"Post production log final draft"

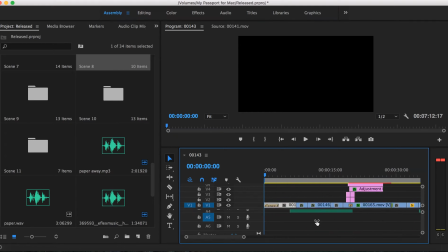0:01 So when I was doing my final draft of the editing, at the beginning bit I added a dark piano tension which slowly builds, creating a more menacing feel to the beginning of the film.
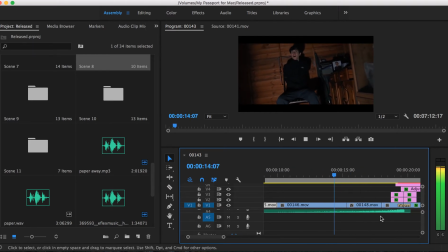0:11 I stopped the music when that at the end of that clip. So yeah, because obviously we're now in a new scene and the mood has sort of changed.
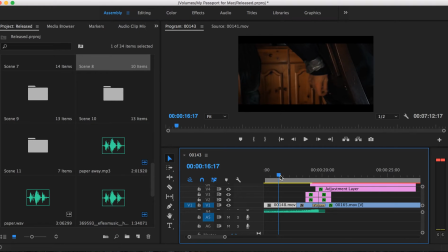0:25 The sound it helps bring the flashback effect together, and I feel like it pieces it all together because it's like building up, and then it just, as soon as we change scene, it ends.
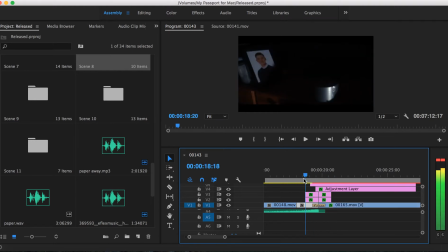0:40 It just shows the audience that we're not in the same place anymore, and so on.
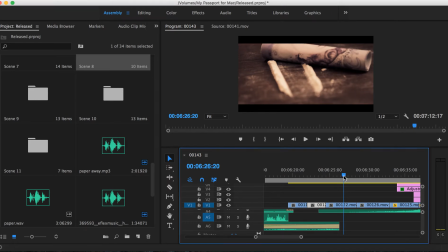0:49 Then at the very end of the scene, I added again the dark piano tension,
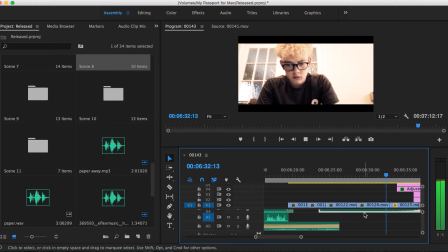0:55 which slowly builds, creating a menacing feeling, and then stop the music at the end of that clip, just like I did at the beginning.
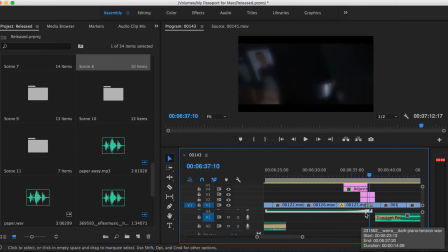1:01 So it shows that we're back in it creates the same feeling as the beginning, and the audience know that it's a flashback and they're aware of the transition.
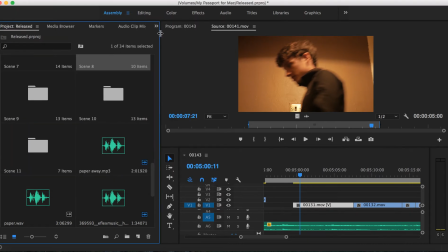1:14 Here I deleted the clip when Noah was walking back and forth because I didn't think it fitted in the scene. So that I made this clip a bit longer so we can see the bowl be placed down.
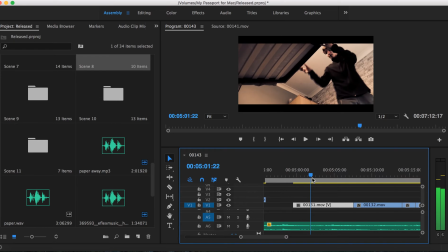1:26 Then added the cross dissolve so the change in cocaine can be noticed, because before the bowl hadn't actually been placed down before the transition,
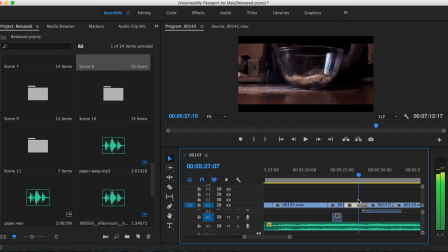1:34 so it didn't look as smooth and you couldn't tell that there was a change in the amount of powder as well before, but now you can.
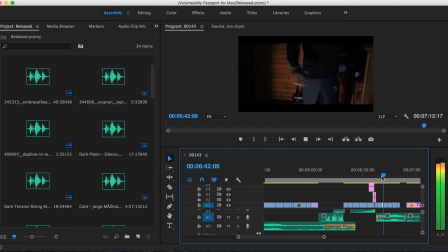1:48 At the end, I did dark tension music, which builds up until the big reveal, and then dies straight down at the end. This makes the reveal feel more dramatic because throughout that last scene, it's just building up to this one big reveal.
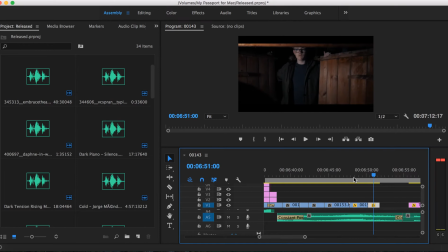2:05 So I just placed the music into the bottom of the scene and played it all throughout. And I cut a bit of the music out, I cut half the music out because I didn't want to use all of it, just only enough for that scene.
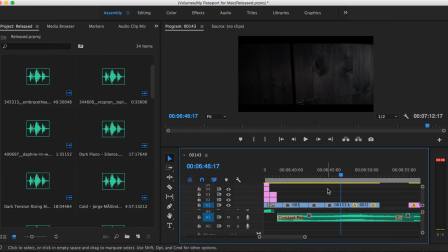2:18 Then I faded it in at the beginning and at the end, so it slowly builds into the music instead of it just starting straight away.
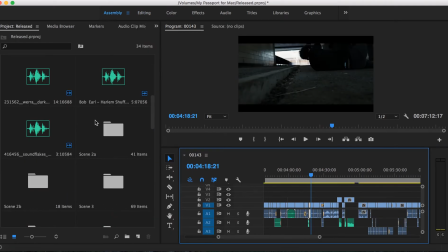2:30 Here I added a song called Cold into the scene, and it plays through scene 6 to the end of scene 11.
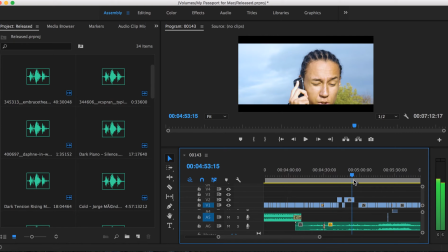2:37 This is because all of this, because where it starts, this is his downfall in the alleyway where he gets
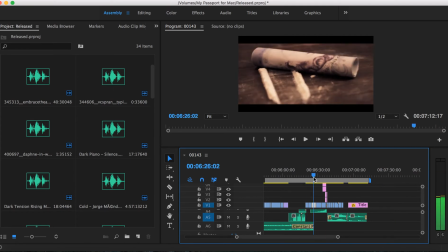2:44 he gets robbed, and that's sort of his downfall, and then scene 11 is where before he gets back into the shed.
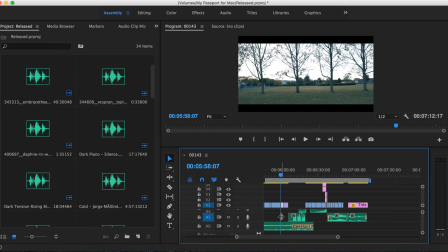2:50 So I feel like that was effective to play all the way throughout, because it's just emphasising that this is a turning point in his life, and it's obviously it's not going well.
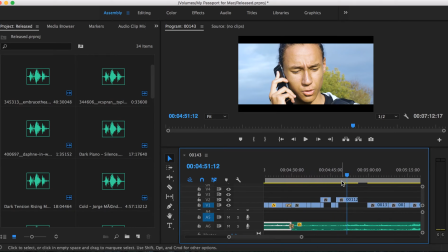3:01 At the end of the alleyway scene, I did cut the music and set it down in decibels,
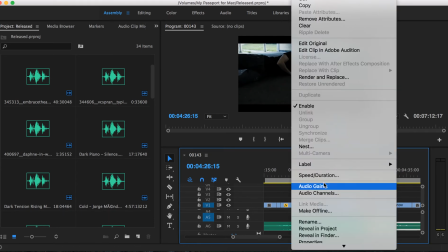3:08 and then just so it's not as loud and overpowering, because there is some dialogue and everything.
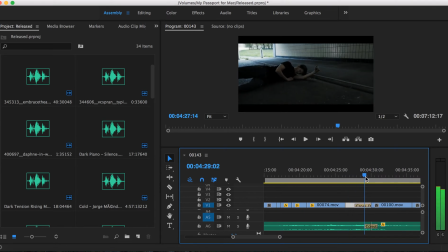3:14 But just to make it a smooth transition in the sound, I added a cross dissolve, so you couldn't really make out that it was getting quieter.
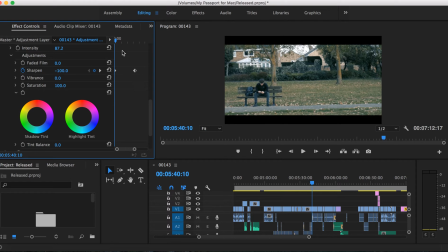3:26 At scene 10, I started the sharpen keyframe at the beginning, and then only a couple frames later set it back to 0 to make the pull focusing a lot quicker, and so the whole shot doesn't appear blurry, because it's not too long of a shot, and before a lot of it was blurry, whereas I want it to be clearer.
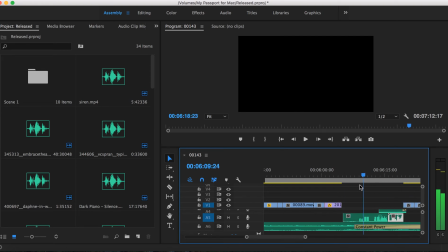3:47 For the transition between scene 10 and 11, I did a police sound effects where it would say 999, what's your emergency. So then I recorded the voice of actor Louis, who was meant to be playing the father of Craig,
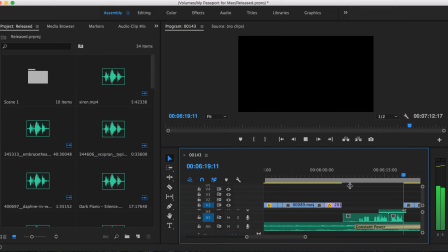4:02 the kid who died, and then who was sort of replying to the officer or the ambulance woman.